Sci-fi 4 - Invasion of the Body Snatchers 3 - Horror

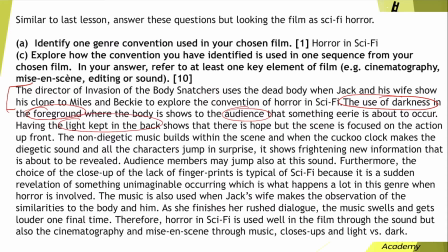[12:26]
The light being kept in the back, again, a little bit of analysis there. The non-diegetic music builds. So make sure that you're labelling these film language before saying what it suggests. Diegetic sound, frightening new information is about to be revealed. Audience members, don't forget to mention the effects.
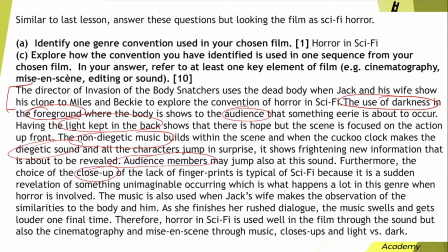[12:46]
The close-up of the lack of fingerprints is typical. This word typical is really important for this question. It wants to know, how is this horror convention used regularly, and how does this film use this convention well?
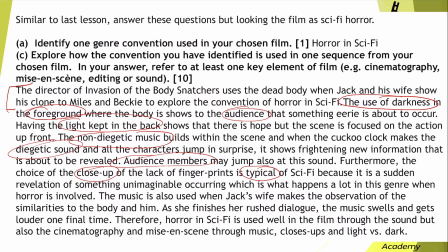[13:03]
Okay, something unimaginable is occurring. The music is also used when Jack's wife makes the observation of the similarities to the body and him. As she finishes her rush dialogue, the music swells and gets louder one final time.
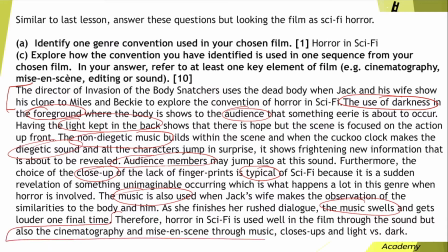[13:18]
Okay, and then you get this kind of like summary at the bottom. Okay, of what you've just been discussing. So all those things I've circled, okay, are all film language, and don't forget to talk about the fact that it's typical, and also that you're analysing the audience.
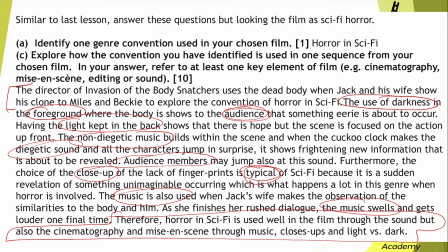[13:34]
Okay, what the audience reaction is. Okay, so this analysis here, it looks threatening on the surface, but actually all it's doing is bouncing across all these different film language while talking about what it suggests to the audience and how it makes us feel as we watch it.
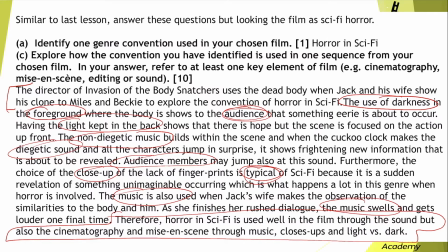[13:50]
Okay, you're going to be doing this same analysis, but not on this sequence.
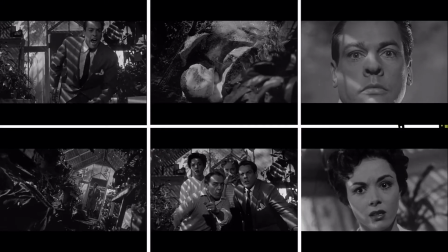[13:56]
You're going to be choosing a different scene. Okay, so these are the things you could look at then. So let's break down these shots. So firstly, you've got this mid shot of him, and we're kind of looking up at him,
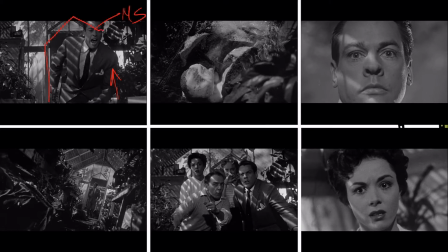[14:13]
okay, giving him an element of power, but because we have this background, he's kind of like trapped in there, isn't he? We get this high angle close-up shot of this and looking at the creepiness of it, okay?
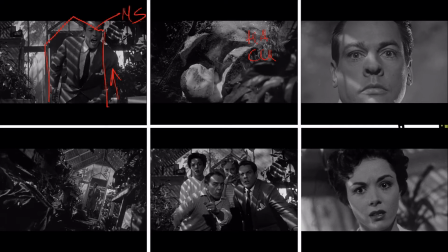[14:29]
And on the next one, we get this close-up, but you don't see his whole head. It kind of cuts off top and bottom as though part of him is being trapped. He's almost like caged in with this environment. And you've also got quite a lot of blur here, so he's put into the foreground quite closely.
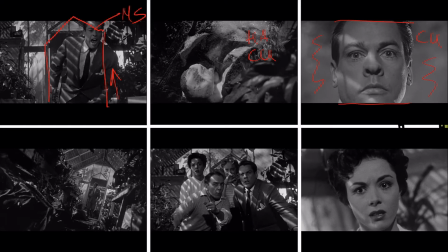[14:49]
You've got this, as you can see, this tilted shot. It's called canted. So this canted shot of him, and it's also a long shot. So it puts him in this frame like that, giving him an element of power because we're looking up at him, but also giving him this element of weakness because he's trapped in this.
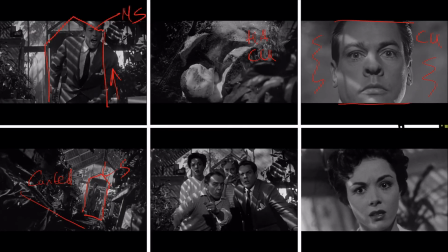[15:08]
We have this, oopsie daisy. We have these guys all trapped in this one area, okay, being surrounded by the nature that actually is kind of coming to get them with the pods.
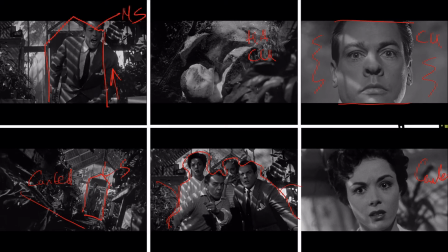[15:20]
We get another canted shot. We get another canted shot of Becky, and it's a close-up, and she looks scared. She's also been cut off top and bottom because this kind of gives them a sense of claustrophobia.
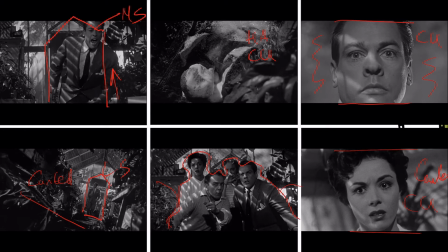[15:35]
So how this fits into horror then is that the characters are scared, the audience are scared, you're getting the music in the background, like building, swelling, and then lowering, and higher over and over again. So what I'd like you to do then is I'd like you to pick some of these film language elements that I've just been looking at, whether or not it be how close the characters are together,
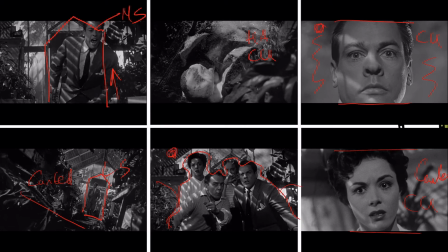[15:54]
like in this one, or it could be the cinematography in this one, or it could be the cinematography in this one, or you can talk about the music.
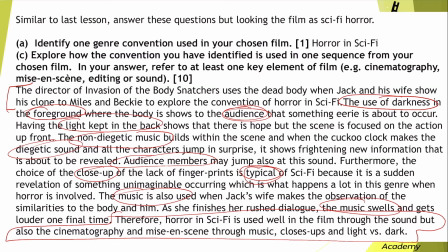[16:03]
It's entirely up to you, okay? But use this analysis in order to guide yours.
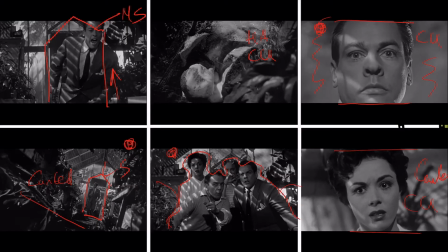[16:11]
So talk about this scene where they discover the pods and these shots
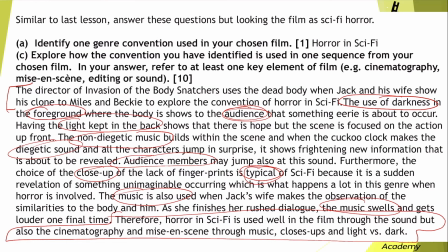[16:16]
in analysing how horror in sci-fi is used, okay? Also, I'd like a bit of feedback on how I've done this lesson with actually annotating some of the shots.
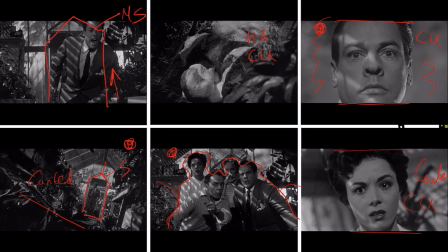[16:30]
Does this help a little bit? You let me know, okay?